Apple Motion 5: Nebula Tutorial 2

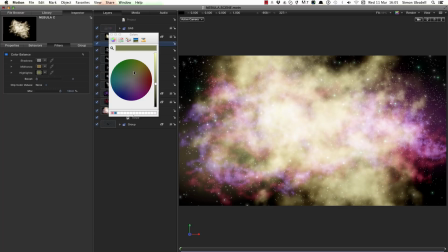[16:19]
Highlights again, probably even more, somewhere like that.
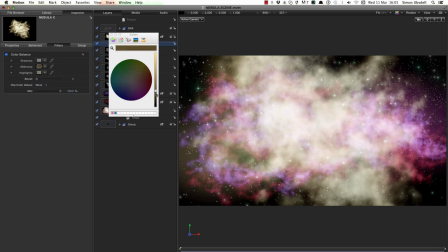[16:25]
Maybe push those midtones a bit too high, starting to see some edges. Let's go for that.
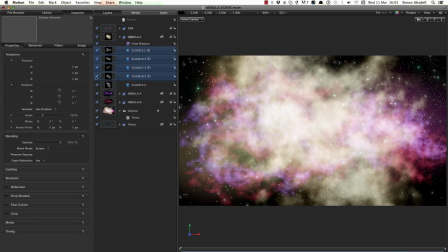[16:33]
Okay, let's turn everything off apart from Cloud A and see what we can do. Turn on the overlays.
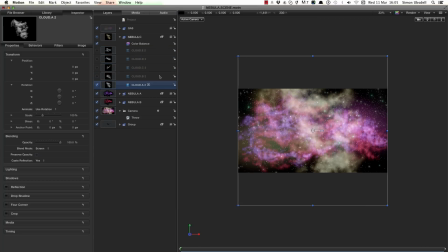[16:38]
Now this batch I want to be super small. In actual fact, when I grab them all, because I know I want to make them super small, I'm going to reduce those collective scale down to 25.
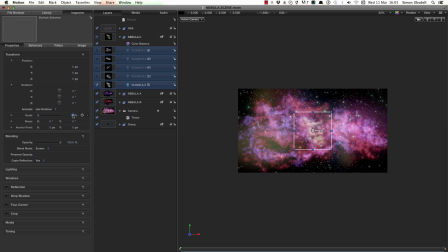[16:50]
So I've selected them all, scale down to 25, or even, let's go for 20. Okay.
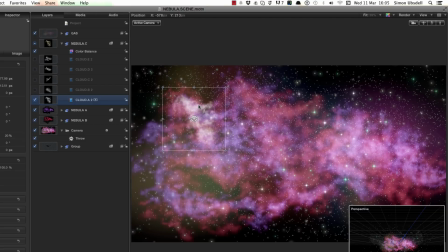[16:59]
Again, select Cloud A on its own, and what I'm going to do is I'm going to just add details in like this. Bring that down here. We can have some more in there.
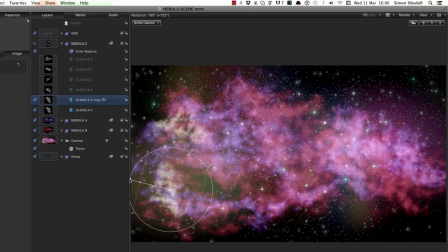[17:17]
If I flip that over, that'll be quite good. We can shrink these down, because this is all about providing a fine detail. So Cloud B is quite good. Let's put that in there.
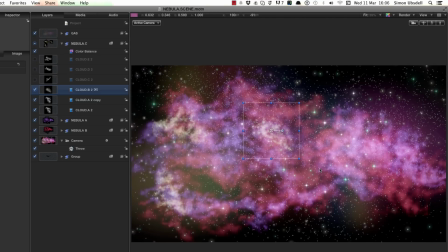[17:34]
That's quite nice. Again, let's get it nice and small. I can probably duplicate him and bring him over. I want a nice big hot area over here as well. I'm going to turn on Cloud C, and I'll bring that over.
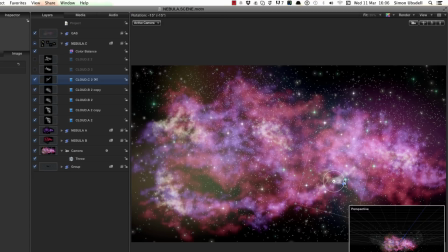[17:55]
Again, we can use that just to emphasize this sense of a bridge coming up towards this area here. Flip that over
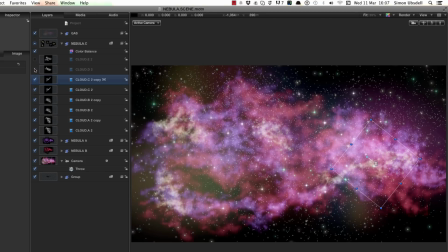[18:11]
so that continues on into that area there. Cloud D, let's bring him in. Use that to beef up this area here, maybe. Again, just shrink it down.
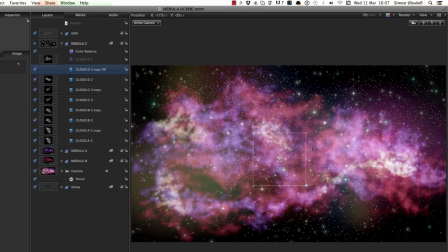[18:28]
All about just little localized detail. Alt, drag it to make a copy over here. Make that nice and small. And turn on Cloud E as well.
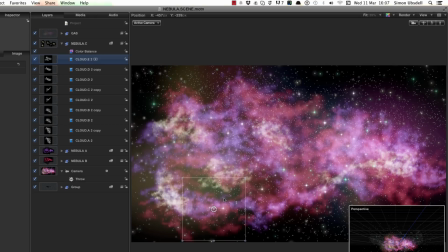[18:41]
Where's Cloud E? Over here. We can use that in here. Make that nice and small too.
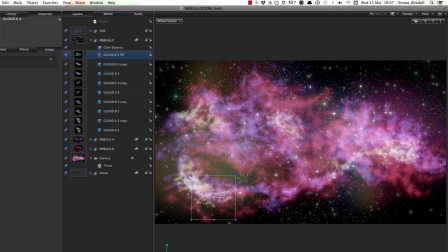[18:50]
Like so. And what we might do is hit F1,
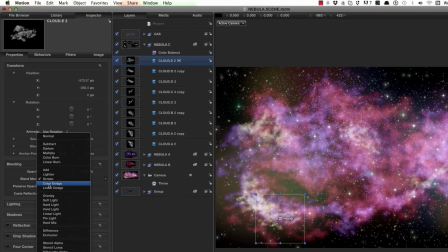[18:56]
and instead of screen, let's try color dodge for these. And you can see how that's immediately, let me just turn that on and off. So that's where we were with screen. Turn off the overlays. Color dodge suddenly gives me that really nice bright bit.
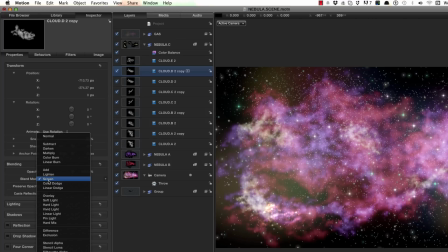[19:14]
So I might just try that with the one down. There you go.
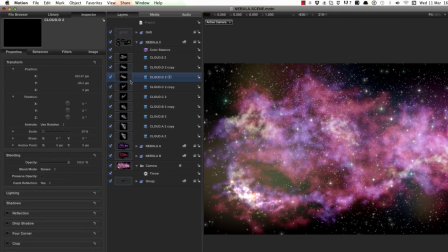[19:20]
It's starting to build up that nice hot spot. So let's look what else we could do. Over here, let's also set that to color dodge.
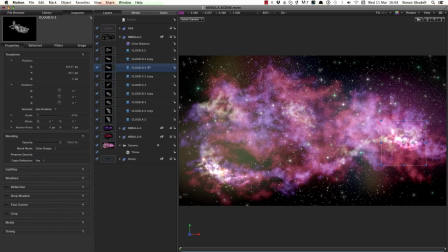[19:28]
Starting to really burn and look pretty nice there. Okay, so let's just close up Nebula C. I just want to move gas below all of the nebulas. So I'm going to use Command /bracket and just move it down.
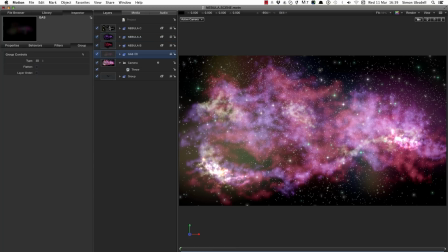[19:45]
And that's had a slightly different compositing effect that I think it looks a bit nicer. Okay, so the next thing is I'm going to make a nebula D and play around with that, but you don't really need to see me do it yet again. You've understood the basic principles.
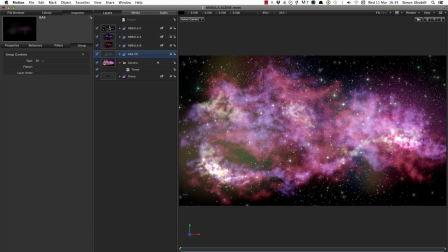[20:00]
So we've got nice soft areas, we've got sort of architectural areas, and we've got these hot, bright, detailed areas. I'm going to fill in sort of somewhere between the details and the rest of it, just adding more complexity.
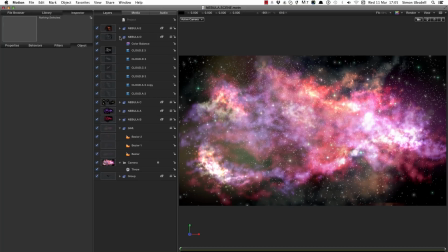[20:16]
So I'll come back when that's done. So welcome back, and obviously I've cheated a bit here because in addition to Nebula D, I've also made Nebula E, but I just thought I'd do the best job I could.